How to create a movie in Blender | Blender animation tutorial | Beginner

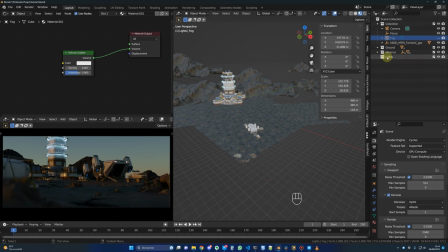24:48 So now for the light, okay, I click on this collection, Shift A, and the light, and let's go for a point, and G and Shift Z, let's move it around here.
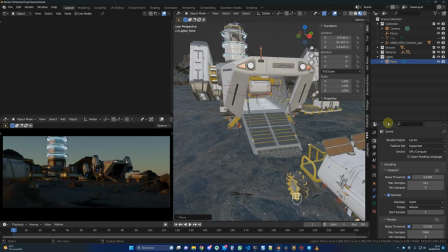25:01 Let's raise the strength. So you click on the light, and here you go on this item, Object Data Properties, and let's go for, I don't know, 30. Okay, so I end up having a power of 1000,
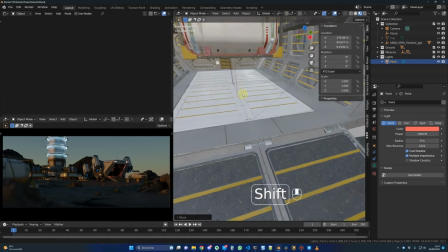25:20 and I just raise my light a little bit, so you can see it here,
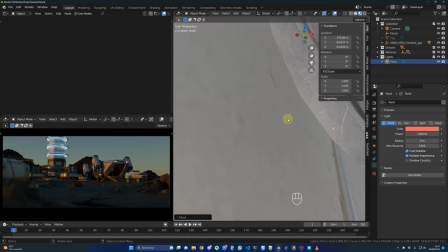25:26 just in front of this item on the left side,
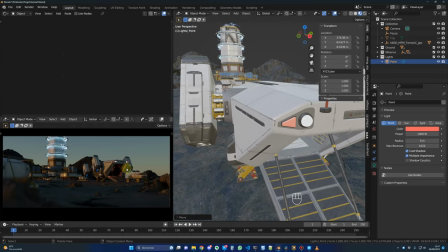25:31 because I didn't want, as I told you, to have the source of the light visible. So let's do one thing.
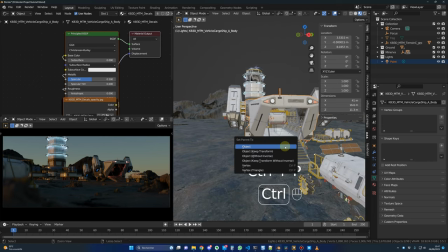25:37 You click on the light and shift click on the spaceship and control P, and just object parent. So now the light is moving with the ship.
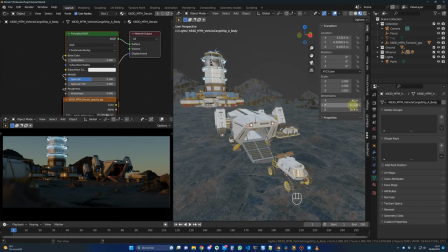25:48 So now what we could do to add more interest to the scene, we could duplicate this ship.
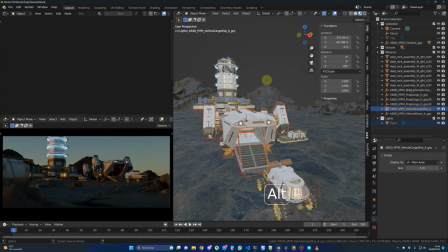25:55 The ship is here. Select hierarchy, Alt D, and you move the guy wherever you want it.
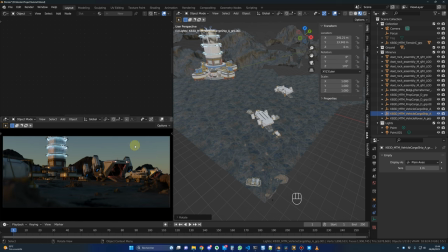26:03 Okay, now let's add some flying ships in the sky.
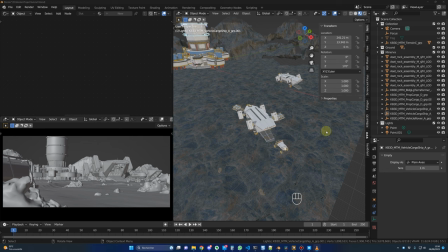26:07 Let's go back in solid mode and let's select a ship, cargo, this one for example.
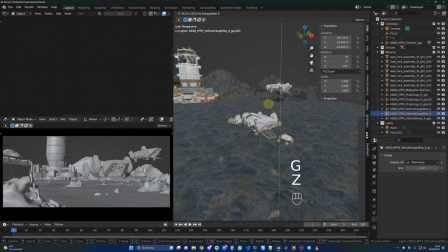26:13 Let's raise it. Oops. First, select hierarchy and Alt D, and let's raise this guy.
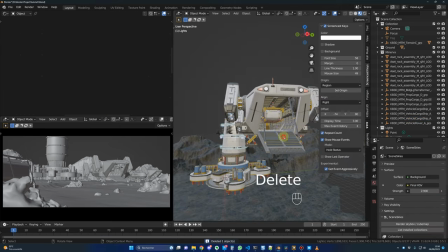26:24 And we don't need the light inside anymore. We don't need this part, those parts as well.
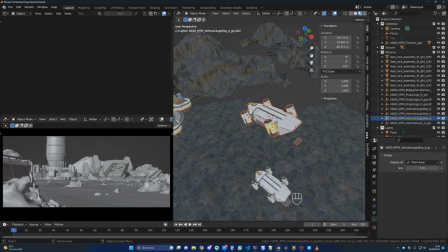26:31 And we don't need that. Boom, select hierarchy. Let's rotate this guy.
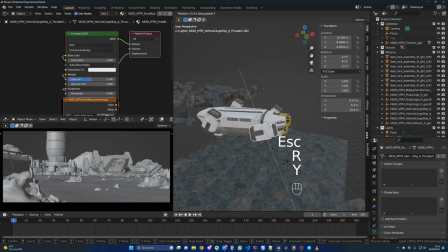26:37 Let's delete that. And because the ship is actually flying, so maybe we don't need those rotation.
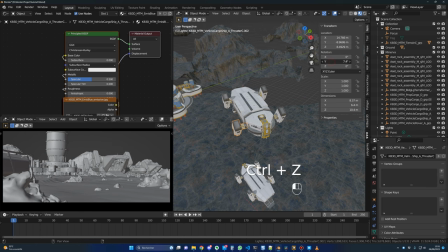26:43 Let's see which, okay, this is the guy.
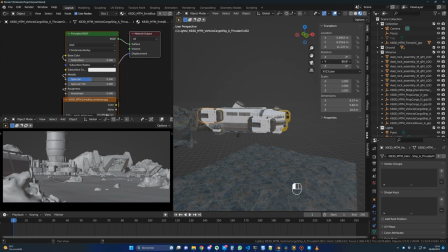26:47 Okay, maybe this is more like the position it should have when it's flying.
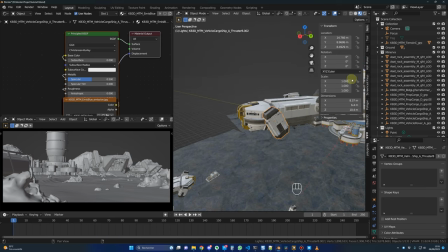26:55 Wait, is it the good side? Yes. Something like that. You don't have to be very precise because the ship will be very far.
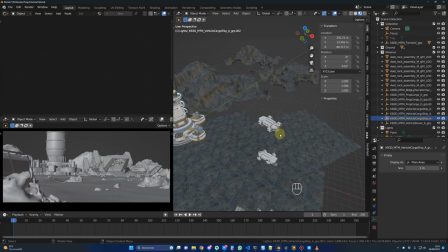27:06 And from there, we just have to put the ship in the shot. Something like that. You can put it anywhere you want, right? This is just what I did for my scene. It's coming up to us.
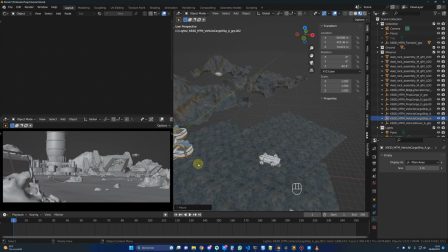27:24 So let's move it maybe a little bit here, and let's take care of the animation. And before that, let's just duplicate it one more time. So select hierarchy and Alt D and Shift Z and move another one like here. So let's just take care of this guy first. So let's say starting from here.
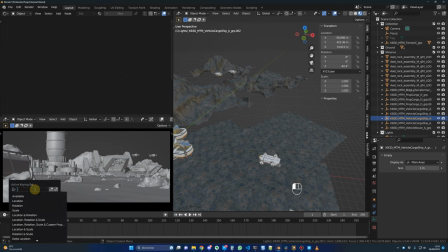27:43 First, let's go in keying and you select location, rotation and scale. You press I on your keyboard to add a keyframe. And let's move the guy.
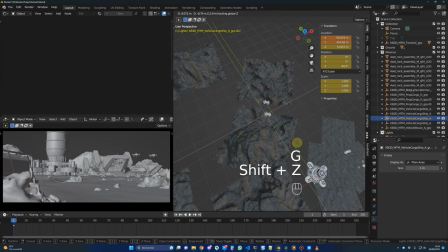27:55 Okay, so I want it to come next to me, so maybe like this. Let's say our animation will be 140 frames.
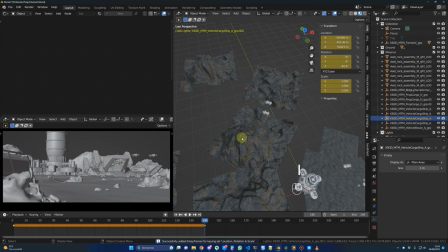28:07 So let's do that now, 140. And I press I. Let's move it again where I want it to be, so maybe around here. And I again, and let's see the result. Yes, and because it's already flying, I don't want it to slow down at the start and slow down at the end.
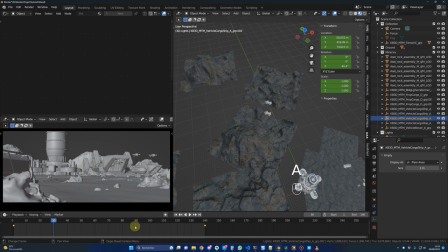28:26 I want it to have the same speed. So you select all the keyframes by pressing A on your keyboard, right click, interpolation mode, and linear. Okay, so it's the same speed all along. Okay, nice. Let's do the second one.
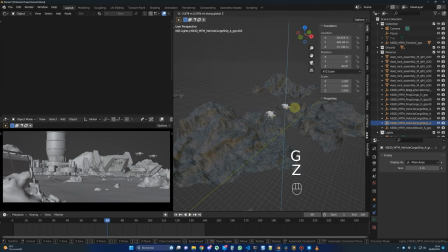28:42 So this guy, and maybe this guy could be around here. Okay, so frame one, I press I on my keyboard. This guy is starting to go down.